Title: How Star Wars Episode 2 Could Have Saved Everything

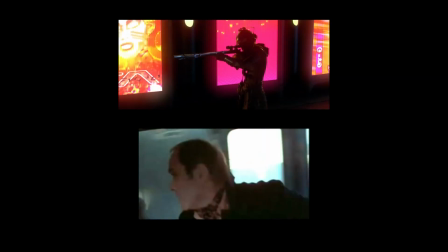[4:30]
Notice how the shots align so closely. Visually, it's the same information, but narratively, it's another matter.
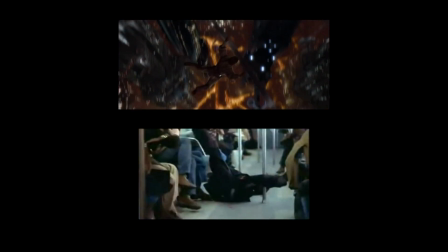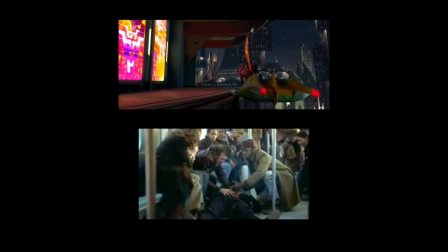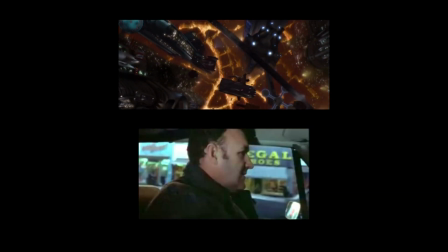[4:48]
What do we learn about Anakin from this scene? He's a show-off, but then so is Obi-Wan.
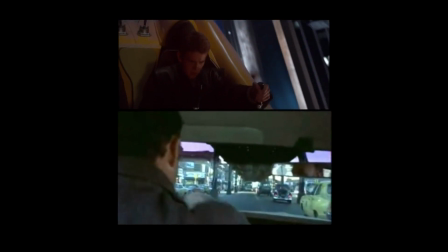[4:54]
I mean, he just launched himself through a plate glass window. What else do we get?
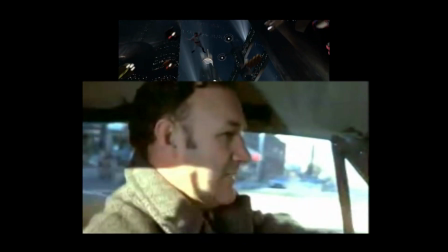[4:59]
That Anakin is worried for Obi-Wan? Sure, but they carry out the scene as routine as a traffic stop.
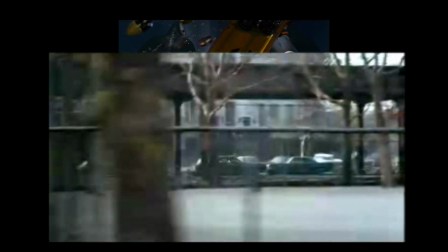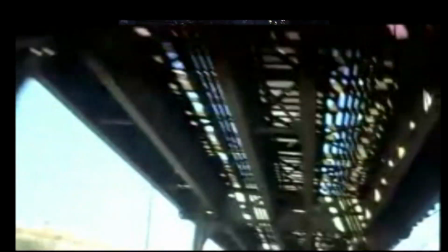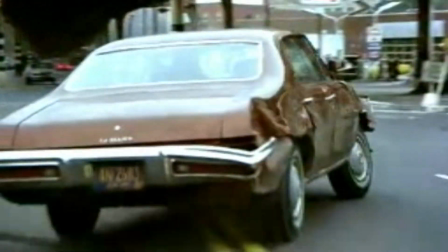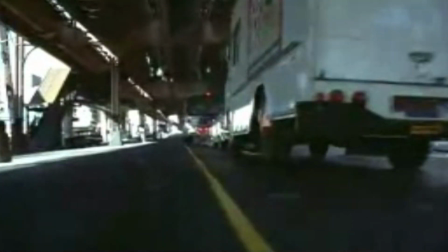[5:20]
Look at Popeye's face. He's furious. Is he aware he's gone too far this time?
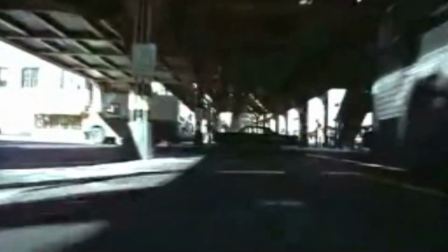[5:26]
Does he care?
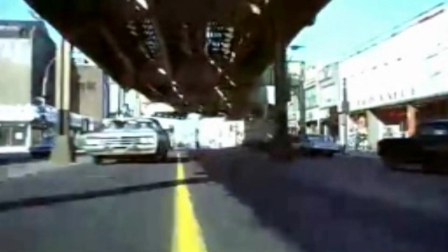[5:28]
As an audience, we get to ask these questions that the director has posed for us, and the answers are always interesting.
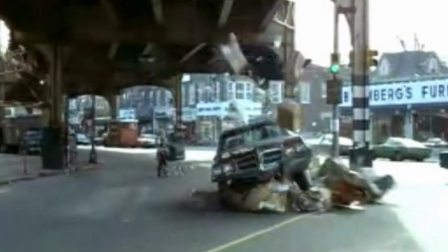[5:39]
Popeye gets his man no matter what the collateral.
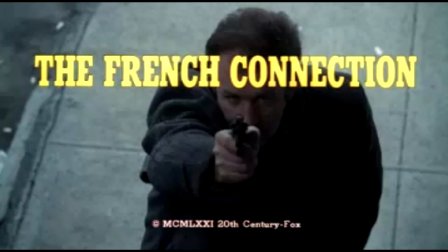[5:44]
George should have asked himself what did he want us to get out of this scene.
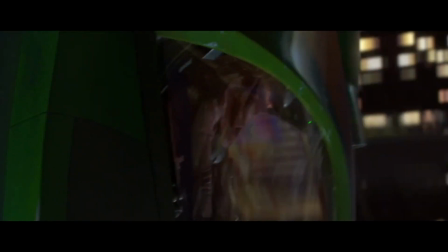[5:48]
If you want to show Anakin as a rebellious renegade who goes against Obi-Wan's orders, don't have him act like a whiny brat in the scene before.
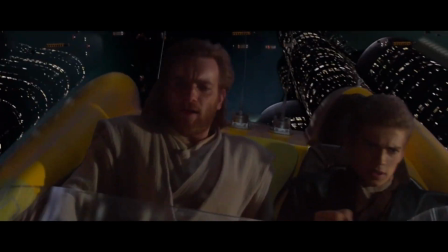[5:56]
Have him go full on Dark Knight in this scene.
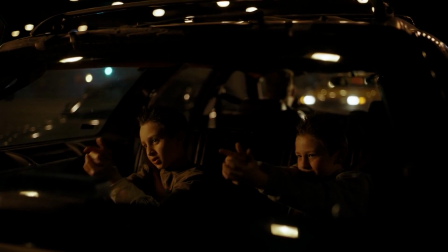[6:00]
Have him busting through barriers and blowing ships out of the way, causing collateral damage and misusing the Force to get his mark,
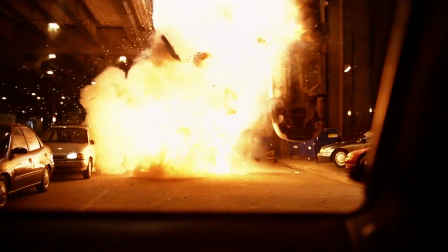[6:07]
which would have also been a great way to introduce the Force visually and kinetically in this film.
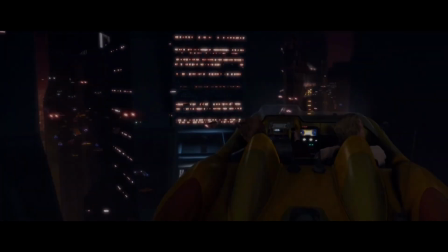[6:13]
The aftermath of this scene gives Anakin and Obi-Wan something to fight about in the next scene, something that the audience knows about, not some vague encounter with a nest of Gundarks.
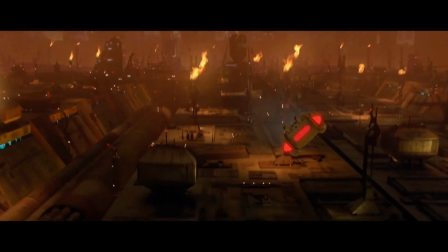[6:23]
The chase could be any length you wanted at that point, and it still would have had meaning, and we would learn so much about these characters,
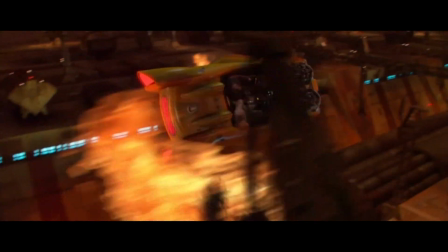[6:30]
and more importantly, about the dynamics of their relationships with one another from this one action scene.
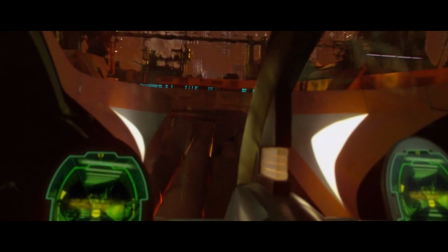[6:37]
And then, if George had set up Anakin as a noble Padawan before,
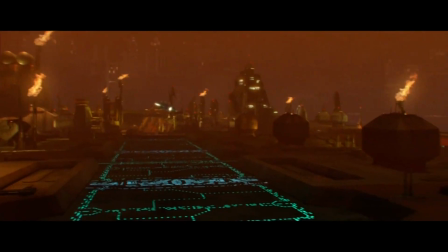[6:41]
he could then have Anakin try and figure out why he'd lost control in that scene, thereby hinting at feelings building towards Padne.
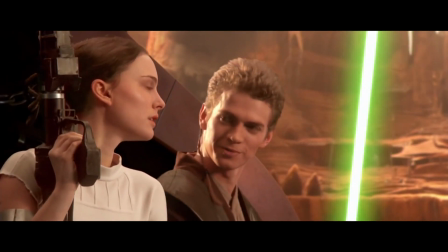[6:50] You call this a diplomatic solution? No, I call it aggressive negotiations.
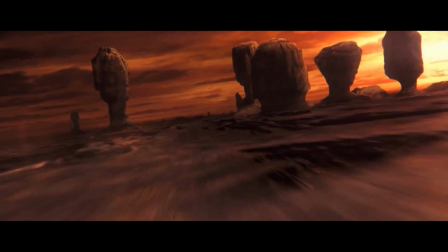[6:56]
And also suggesting a darker Anakin lurking within our supposedly white knight.
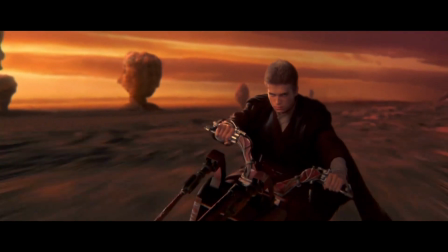[7:01]
Because Anakin spends far too much time expressing his feelings.
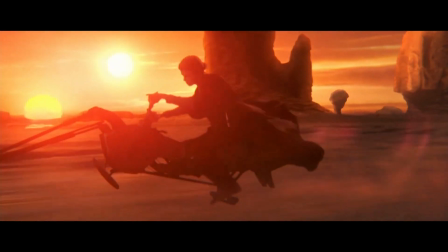[7:07]
Not only does it go back to that show, don't tell story mechanic, it doesn't make sense within the logic of the Jedi universe.
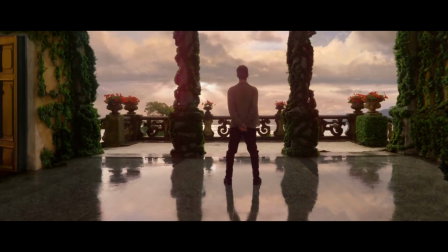[7:14]
If there's supposed to be these emotionless monks, wouldn't Obi-Wan be immediately tipped off to the fact that Anakin is always not only expressing himself,
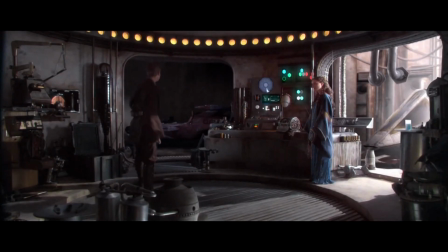[7:23]
but has wildly uncontrollable and erratic feelings, you
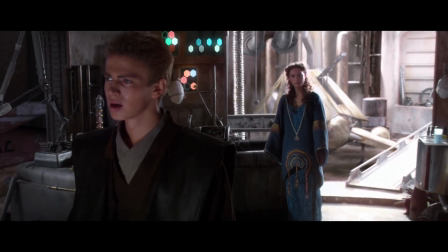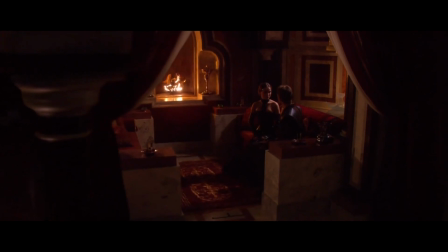[7:38]
can't have these people say and do things in a vacuum just because you've got a basic plot point, Anakin must love Padme,
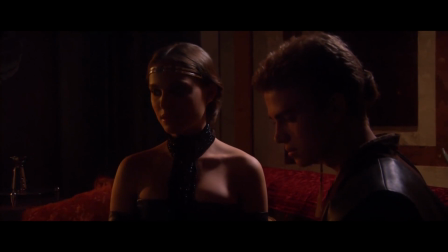[7:45]
because we're never given a reason to even understand why Padme should care about Anakin.
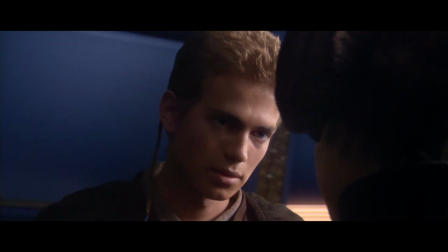[7:52] Please don't look at me like that. Why not? It makes me feel uncomfortable.
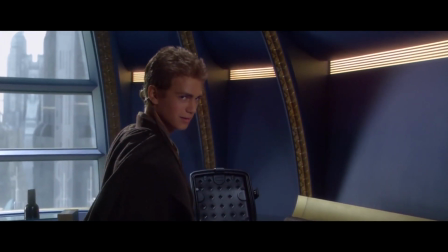[8:00] Sorry, milady.
His grin afterwards just makes him creepy. He's also rude and impulsive with her.
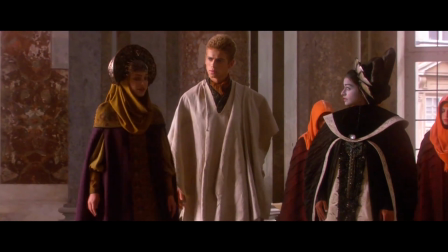[8:09] Oh, Anakin's not a Jedi yet. He's still a Padawan learner. But I was thinking... Hold on a minute. Excuse me.
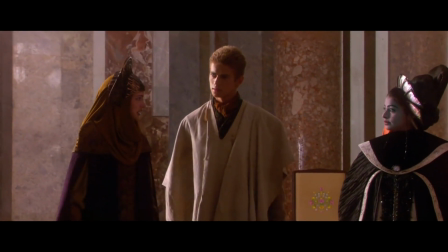[8:15] I was thinking I would stay in the Lake Country. There's some places up there that are very isolated.
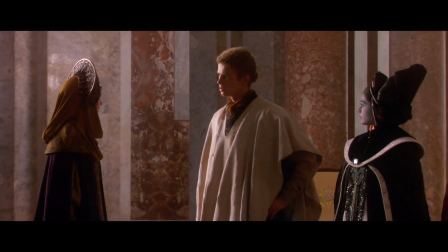[8:19] Excuse me? I'm in charge of security here, m'lady. And this is my home.
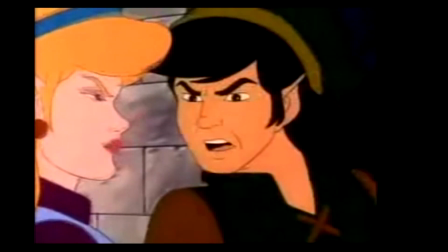[8:24] I know it very well. That is why we're here. Well, excuse me, princess.